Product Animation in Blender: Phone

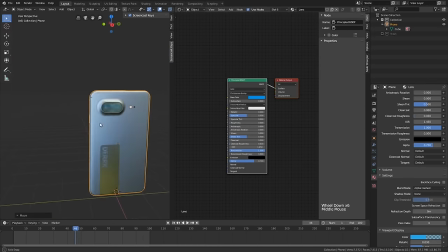1899s
And that ends up looking a little bit more proper. So, like in the way that is, let's go ahead now and, like I said, set up this scene just a little bit.
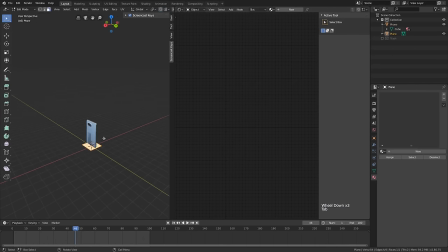1906s
So I'm going to press Shift-A, add a plane, and let's just scale that up a little bit.
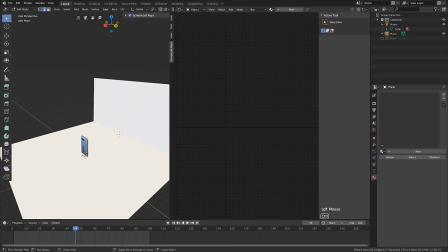1910s
And what I want to do now is just kind of create a nice little seamless backdrop that can serve as sort of a background for our phone.
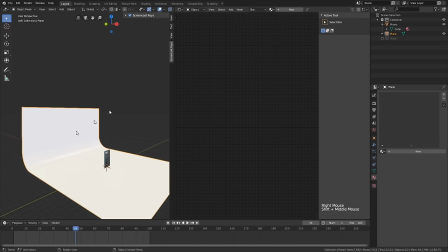1919s
Something like that looks pretty good. Now I'll shade that smooth, and then let's actually drag out a new window here.
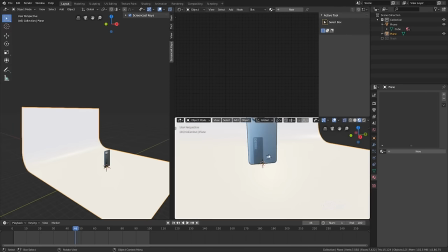1924s
This is how I always like to set up my viewport. And this is going to be a 3D viewport as well. and we will look through the camera down here in this view.
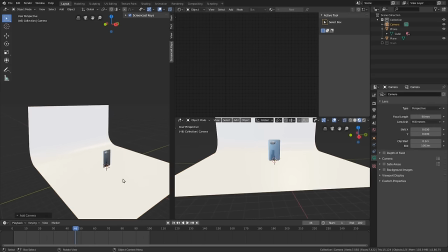1933s
So I'm going to press Shift-A and add a camera and then pressing 0 on my number pad, I'm going to go into that view,
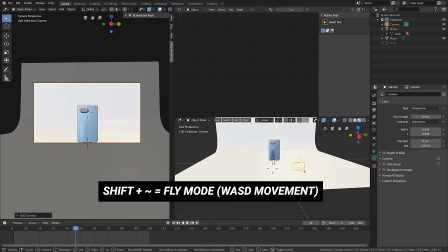1941s
Shift-Tilde and just kind of fly out to around where I want that camera
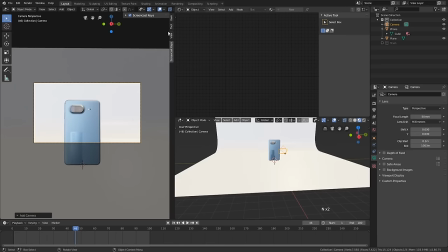1945s
to be and then what I'll do is up here in my transforms, I'll just adjust these. I'm holding Control and just snapping these to some nice even values so that everything's nice and lined up. and so for this view let's
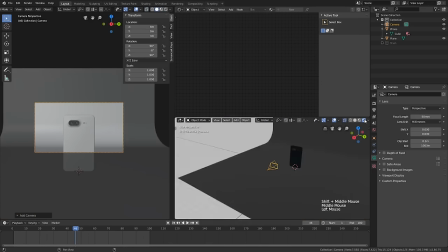1959s
just leave that as a regular 3d view and then down here we'll actually go into the render view so no longer are we in the look dev mode and
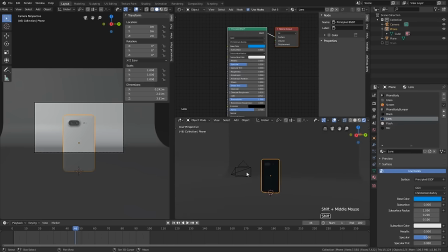1967s
as you can see it is a not nearly as exciting if you wanted to you could actually use an hdri to light your scene but i like having a lot of control over that and to get that control basically we want to set up all the lights myself and it's not too difficult
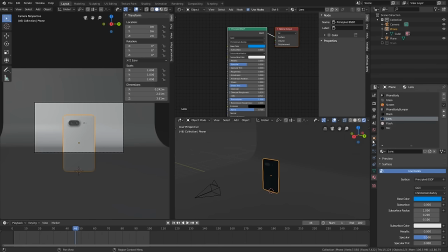1980s
of a process and you do get some really nice results once you adjust it how you like so let's go through some of those adjustments what i'll do is,
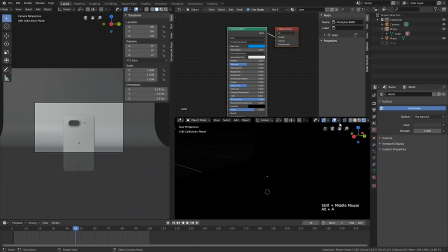1988s
so that I have complete control, I'll turn the world strength down to zero, and we can actually turn off the overlays here, and then let's go into the camera view here.
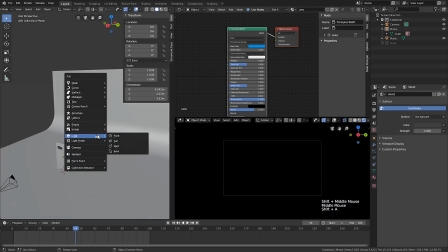1995s
Not really going to see what's going on, but what I'll do first is add a point light, and I like to almost always start with a point light.
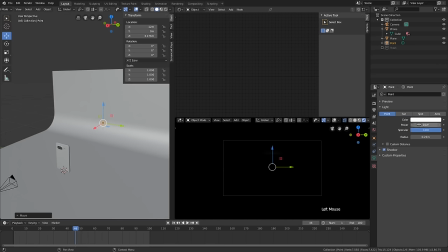2004s
I kind of put that right up on the edge of the seamless backdrop there, and then I like to crank the strength up quite a bit, and you can see this is doing a couple things for us.
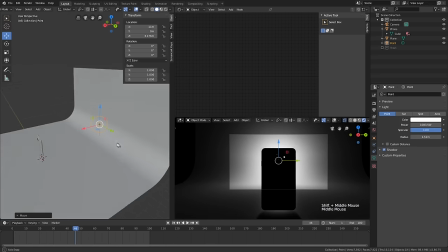2013s
So first of all, it's just lighting the scene so we can actually see what's going on, but for one it's giving us this nice background we've got kind of a gradient going on there
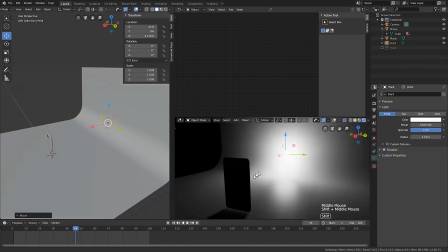2021s
and then it's also acting as kind of a rim light so when we are kind of rotating this phone
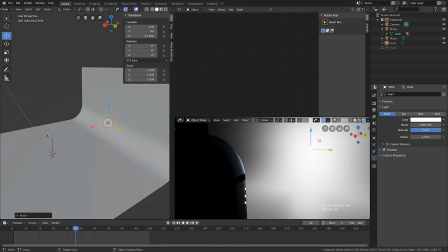2025s
around you can see we catch some nice little highlights on these edges here like that so that's what that point light is doing
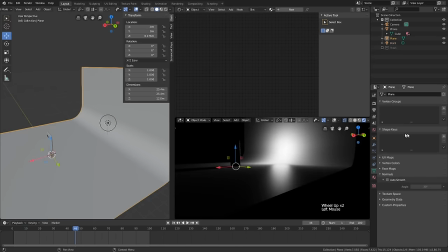2031s
let's also so we're not getting there the reflection we're seeing here let's add a material to this floor and I'm just gonna press new let's go ahead and call that
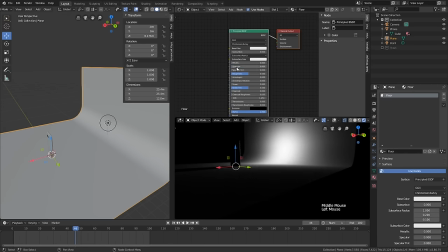2038s
floor call it whatever you like and I like to try to specular down roughness up we can leave it at this it starts at like a point 906 for some reasons like the default someone please tell me where that comes from but being the perfectionist I am I like to set that to
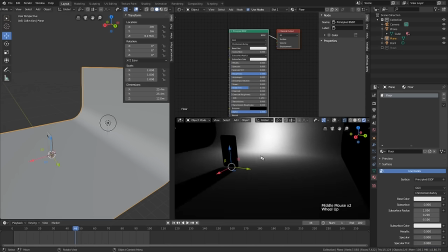2053s
point nine don't want it a total white so that we do you know we can kind of increase that value a little bit by using this point light but
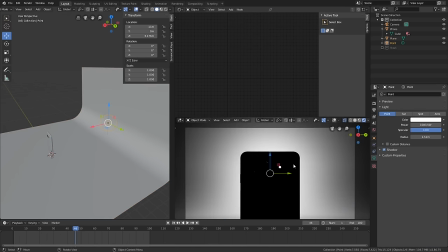2060s
um yeah something that's just like kind of a an almost white looks pretty good so with that there what I want to do next
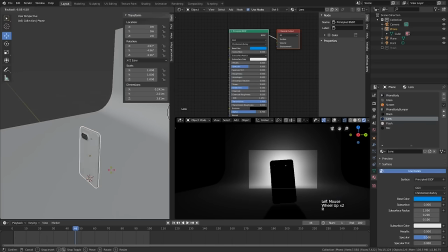2066s
is just kind of start setting up the rest of the lighting but before I do that so that I'm a little more accurate with where this is going to end up.
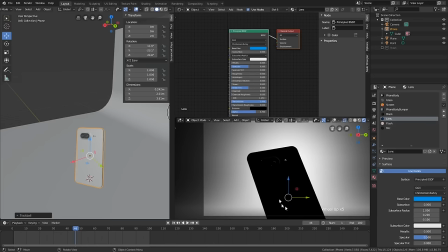2073s
I'm just going to rotate this a little bit so that I can really see. You know, that's kind of an angle.
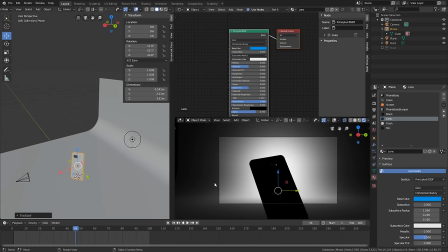2078s
We're going to be creating the first animation that you see in the video, just that one where it's kind of moving from left to right. Really simple animation. It looks nice, but a good place to start when we're talking about how these scenes are set up and how we light them.
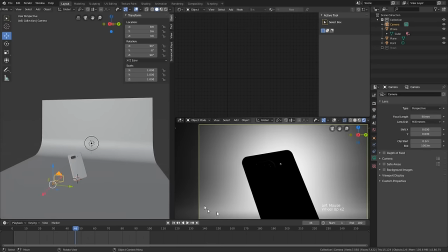2092s
So first thing I'm noticing here is I'm getting a little bit more perspective than I want. There's just kind of a little distortion there.
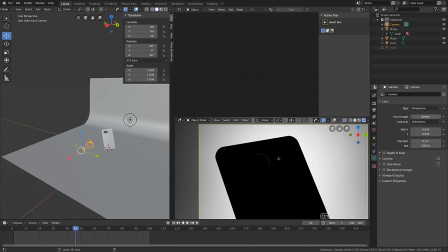2098s
So I'm I'm going to crank this focal length up to maybe like 80 to 80, something like that looks pretty good.
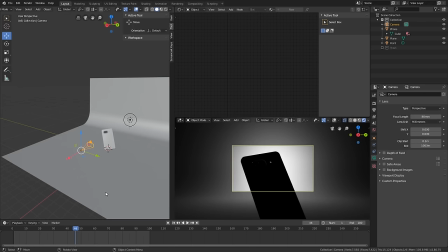2105s
And that's just going to give us a little bit more of a, it's just going to remove some of that perspective distortion. And maybe we can move this out a little bit.
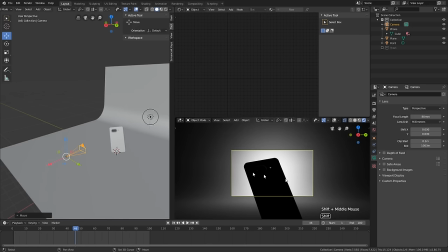2112s
So with that setup looking sort of how it may end up looking once we do the animation, I'm going to go ahead and start adding in some area lamps.
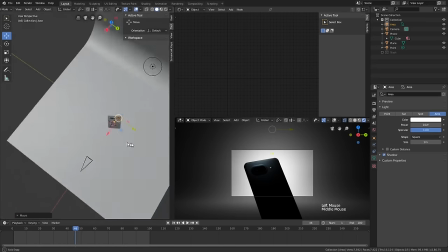2119s
And I just like to use area lamps because, yeah, they work pretty well.
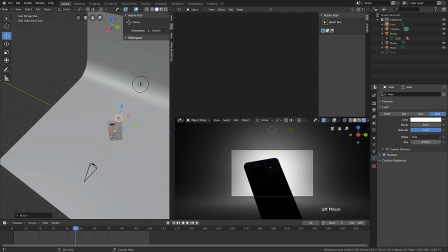2122s
And I'm going to use a disc just because I think that ends up looking a little bit more attractive. but use whatever you want, and then let's just start cranking this power up.
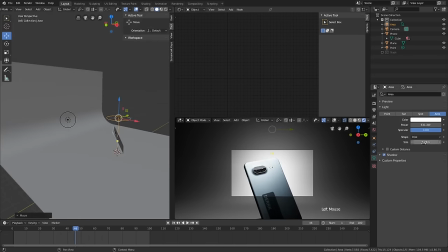2131s
So now we're just basically going to go through a process of adding lights to the scene and slowly lighting this phone so that we have,
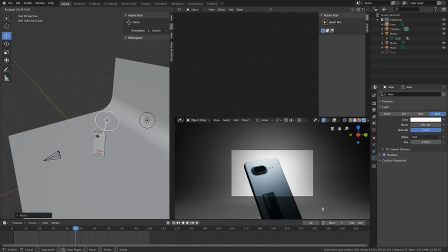2139s
basically what we want to be doing here is, you know, you want to obviously be able to see the object as best you can, so we need plenty of light in the scene,
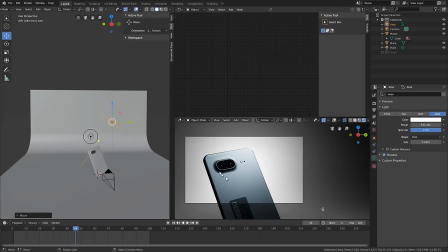2147s
but we don't want anywhere to be too bright and we don't want anywhere to be too dark, so it's a little dark on this back edge.
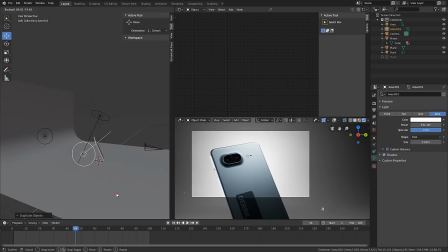2152s
So let's press shift D to duplicate this lamp and then I'm just pressing R twice to kind of enter a free rotation mode And you know,
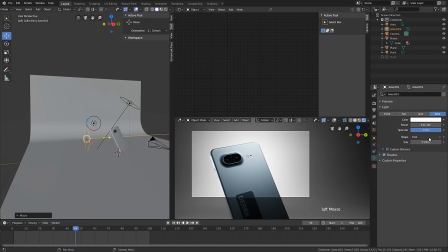2160s
these don't all have to have the same values Maybe you want you want this to be a little smaller So we've got a little sharper reflection there
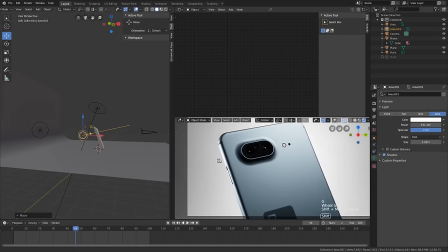2166s
and like you can you can kind of zoom in here and see that we're just getting now A nice highlight over here.
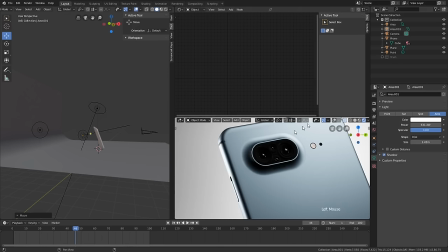2171s
Whereas before when that was turned off, it's just a little dark You want to avoid things like that. So that's looking nice right there Basically,
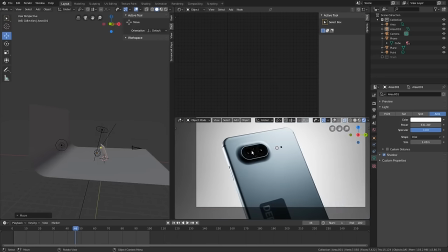2178s
you know a phone is a really good example of an object to try to light because if you're working with something like a character or maybe a more complex model.
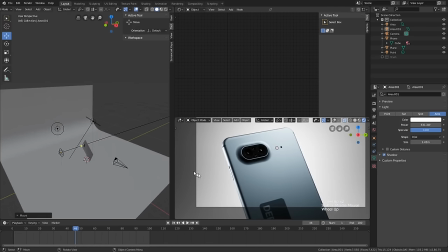2185s
There's a little bit of interest in the model itself, but in the case of a phone, it's so, like we talked about in the modeling section, it's so plain, it's just like a rectangle,
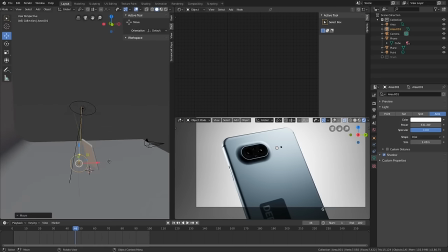2193s
that you really have to use the lighting to make it a little more exciting.
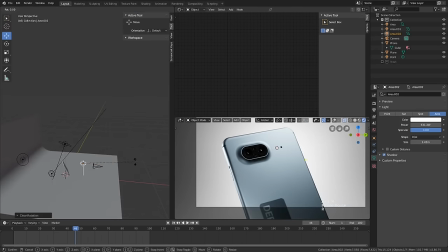2198s
I've used that rhyme a few times before. I think it's going to appear in pretty much every tutorial.
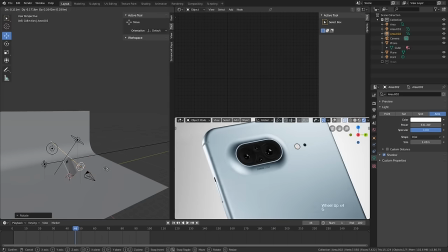2203s
So everything's looking pretty good there. I want just a little bit more light up here. This lamp that I just added is giving us a nice highlight on this on this camera cluster.
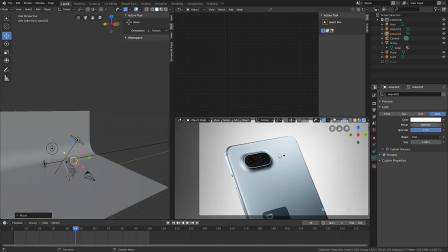2211s
Maybe I want that to be a little bit bigger though and then maybe not quite so strong. I just want to give myself a little bit of a soft light kind of on the front.
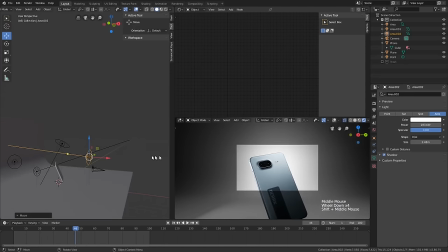2220s
So something like that I think is looking pretty good. And all in all, I mean, I think this is going to work pretty good for us.
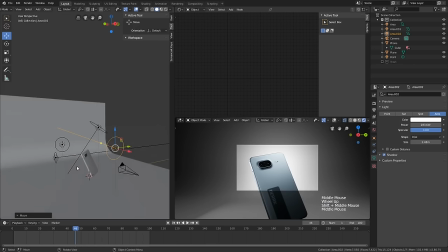2225s
We may have to adjust the lighting a little bit more, but before we do that, let's go ahead and get the animation set up.
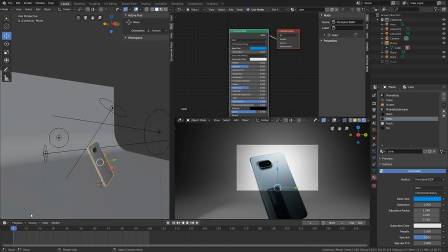2231s
So now is when you would need to decide kind of how long you need this particular animation to be. For me, I know that between the beats, Andrew actually told me that the BPM for this song that we're working with, and you may be working with something else, but I know that between each beat that I want to kind of change scenes,
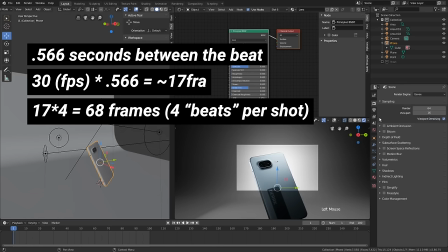2250s
I need about 68 frames. And that's done with just a little bit of math, depending on your frame rate, which I'm going to go in here and make sure it is set to 30.
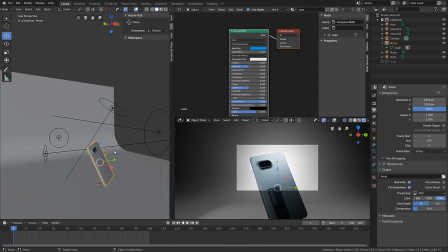2258s
But yeah, if you need to just kind of look at the peaks in your audio track, decide kind of where you want the scene change, do a little math with your frame rate, and decide how much you need to render,
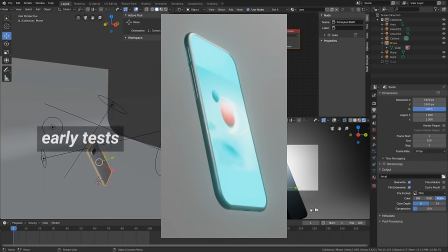2269s
but really the more easy way to render it would be to just render more than you need. And that's actually what I did at first is I just rendered like a lot of frames.
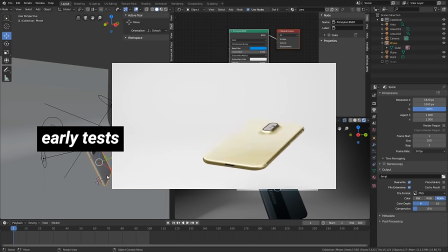2277s
I might have done a hundred or maybe even more because EVD renders so fast that you can just kind of render more than you need.
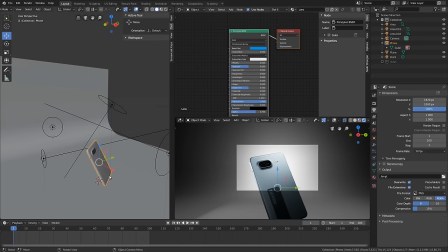2283s
And then when you're editing it all together in your video editor, you can just kind of cut out what you don't need and don't worry about having a little too much extra. But in my case, I know I need exactly 68. So I'm going to set that to 68.
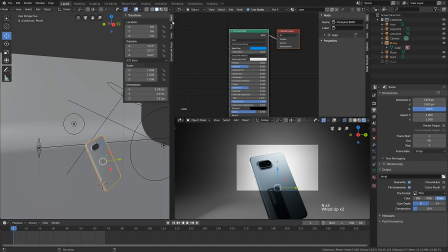2295s
And then what I'll do is again start inserting some keyframes so I want the phone to start out kind of I'm
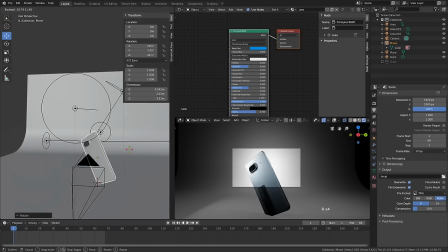2301s
going to try to mimic kind of what I had in the intro so I'm just rotating this a little bit maybe it'll kind of start down here and we don't even need
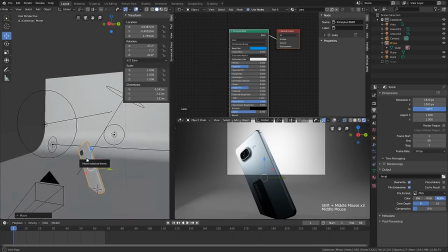2308s
to worry that this is intersecting the floor because you're not going to see it you know if you're going to be zooming out obviously you wouldn't want that but
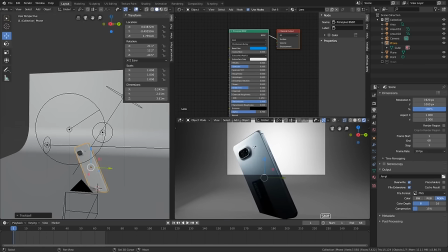2314s
for me I think having it start kind of looking down like that is going to look pretty good so let's insert keyframes here and here just right clicking to do that and normally if I was going to be having to play with the curves a lot. I would not want to insert all those keyframes because it's just, you know, we're not really going to be moving that much on some of these axes, but for what I'm going to do,
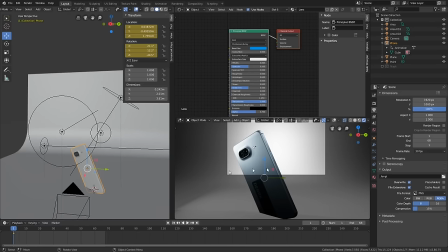2334s
it's just going to be a steady move from one side to the other. It's just going to be a linear animation, so I'm not really worried about having extra keyframes.